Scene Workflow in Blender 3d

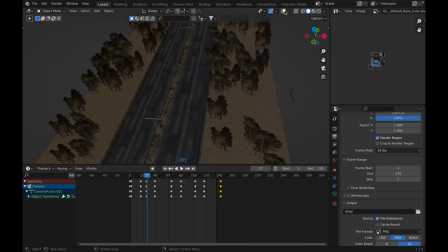[0:09]
I have not recorded a YouTube video in
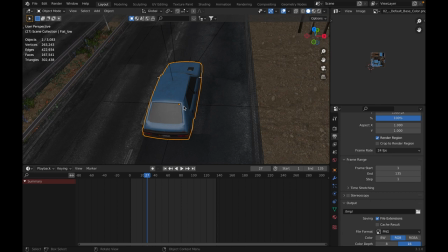[0:14]
a tutorial
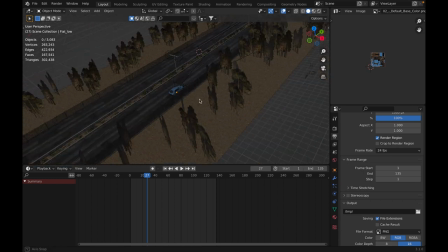[0:19]
or anything with a voice in it for like a good half a year, so I thought it might be a good time to come back.
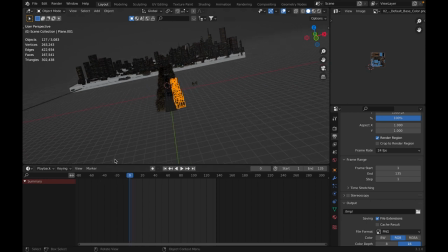[0:27]
so um basically i have had this big project that's been going on for honestly i think it's half a year at this point and i just wanted to
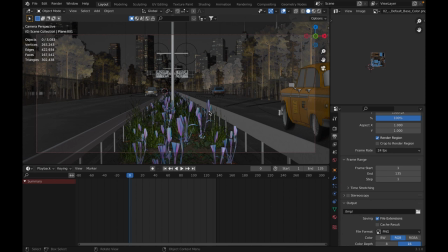[0:39]
give a breakdown for each shot that i have for it um so technically speaking i'm not finished with it a lot of the shots are
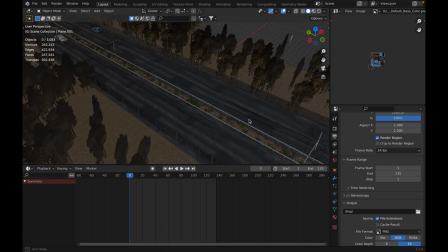[0:51]
not completed yet But I thought that it might be a good idea to break down everything that I have until up to this point I don't think I'm gonna do every shot,
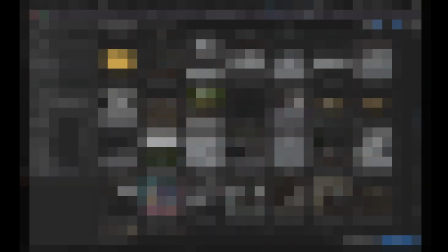[1:00]
I don't have enough time for that I'll do shots that I think are interesting
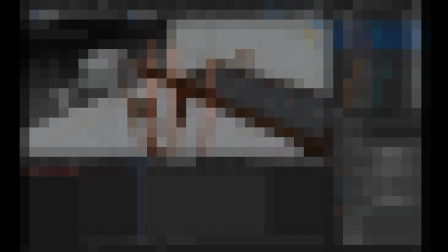[1:05]
Let's start with this one So this is the interior shot
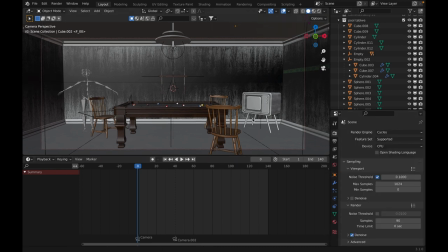[1:13]
And this is I think one of the best renders that I'm gonna have in the project Um, shit Uh,
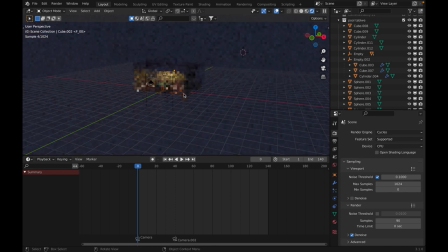[1:21]
um, where was I? yeah of course um so this is one of my absolute favorite scenes um that I made it's relatively like not working if you go out but if you just look
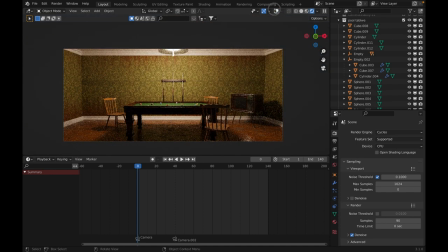[1:37]
at it from this scale that looks pretty dang good and I like it so um one of the first
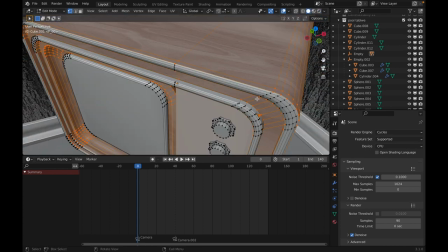[1:44]
things I did was I modeled this TV very simple it's just a beveled cube with insets and more bevels.
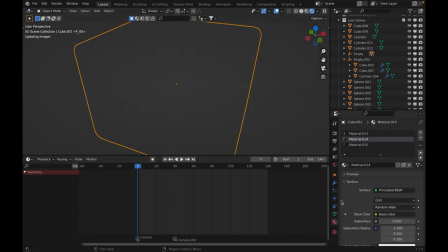[1:54]
There are two materials here.
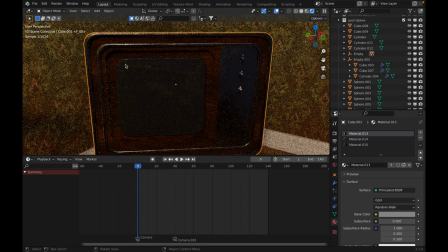[1:56]
There's the chrome material that I used for the edges for specular highlights, the wood material, and the screen material.
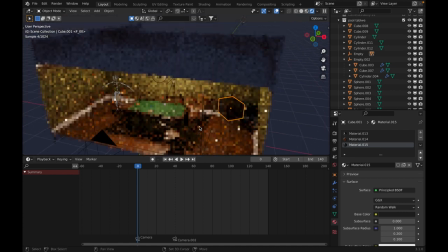[2:04]
Very simple. A second thing that I want to talk about is the table itself.
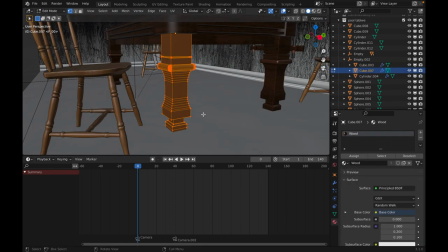[2:13]
Now this is relatively simple. It's mostly i just took a cube i extruded it beveled it extruded
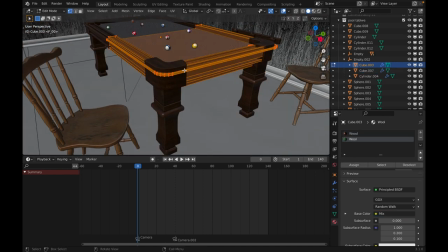[2:21]
again scaled it and just kept doing that and made all these cool shapes
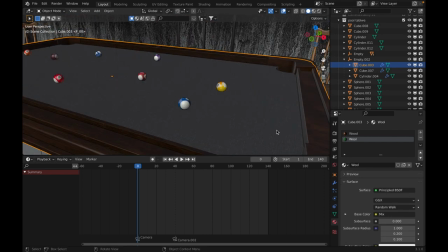[2:26]
which i thought looked very good and obviously there are two materials the wood
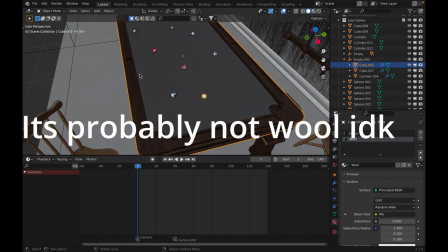[2:31]
material for the body and the wool for the table itself and then we
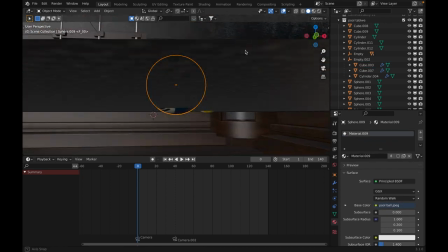[2:36]
had and then i had to make these little um balls
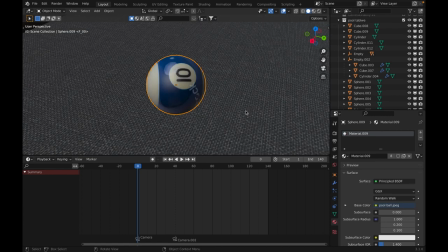[2:41]
pool balls biller i don't know actually how this board works. I took a stock photo, which is kind of funny.
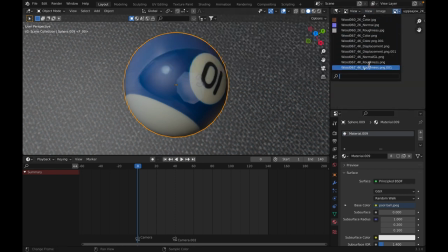[2:50]
I just took a stock photo without even licensing it from Shutterstock. Please don't sue me. And just project from view.
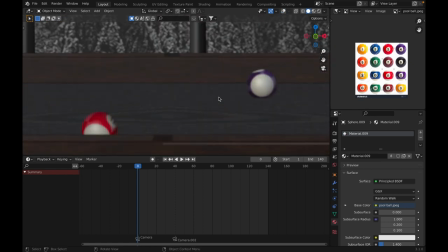[3:08]
And it looks completely fine. You can't see the low resolution from here.
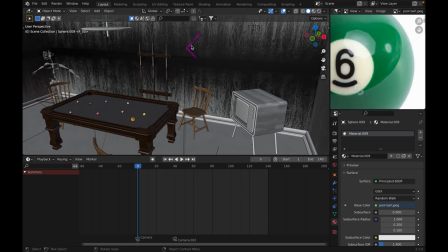[3:13]
And everything Everything else is sort of easy, um, let's get rid of that, okay.
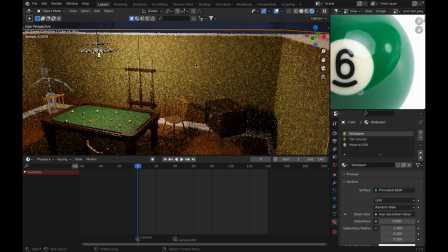[3:21]
Um, the background wall, it's just a texture from, uh, where was it from?
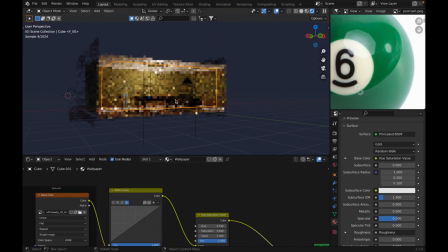[3:28]
I think it was from Quixel Megascans. Yep, it was from Quixel. And I used also their decals to add some details on the walls.
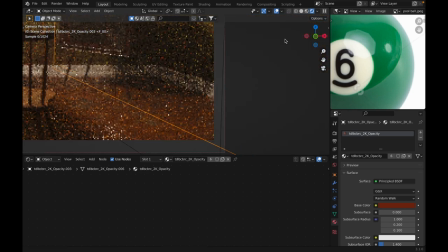[3:37]
So you see that, wait, these details are really,
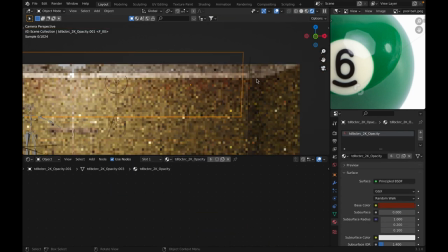[3:45]
really helpful to making an edge of wall seem real.
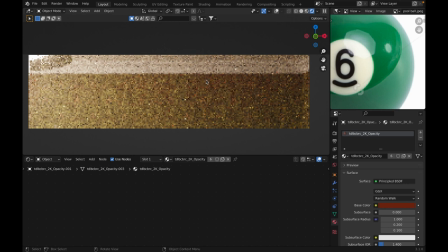[3:51]
So this is width, let's just highlight that area. This is width, and this is without.
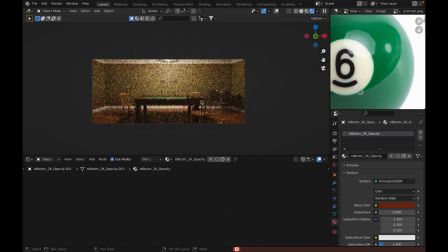[3:58]
You can clearly see it looks better width. Yeah, and that's mostly it.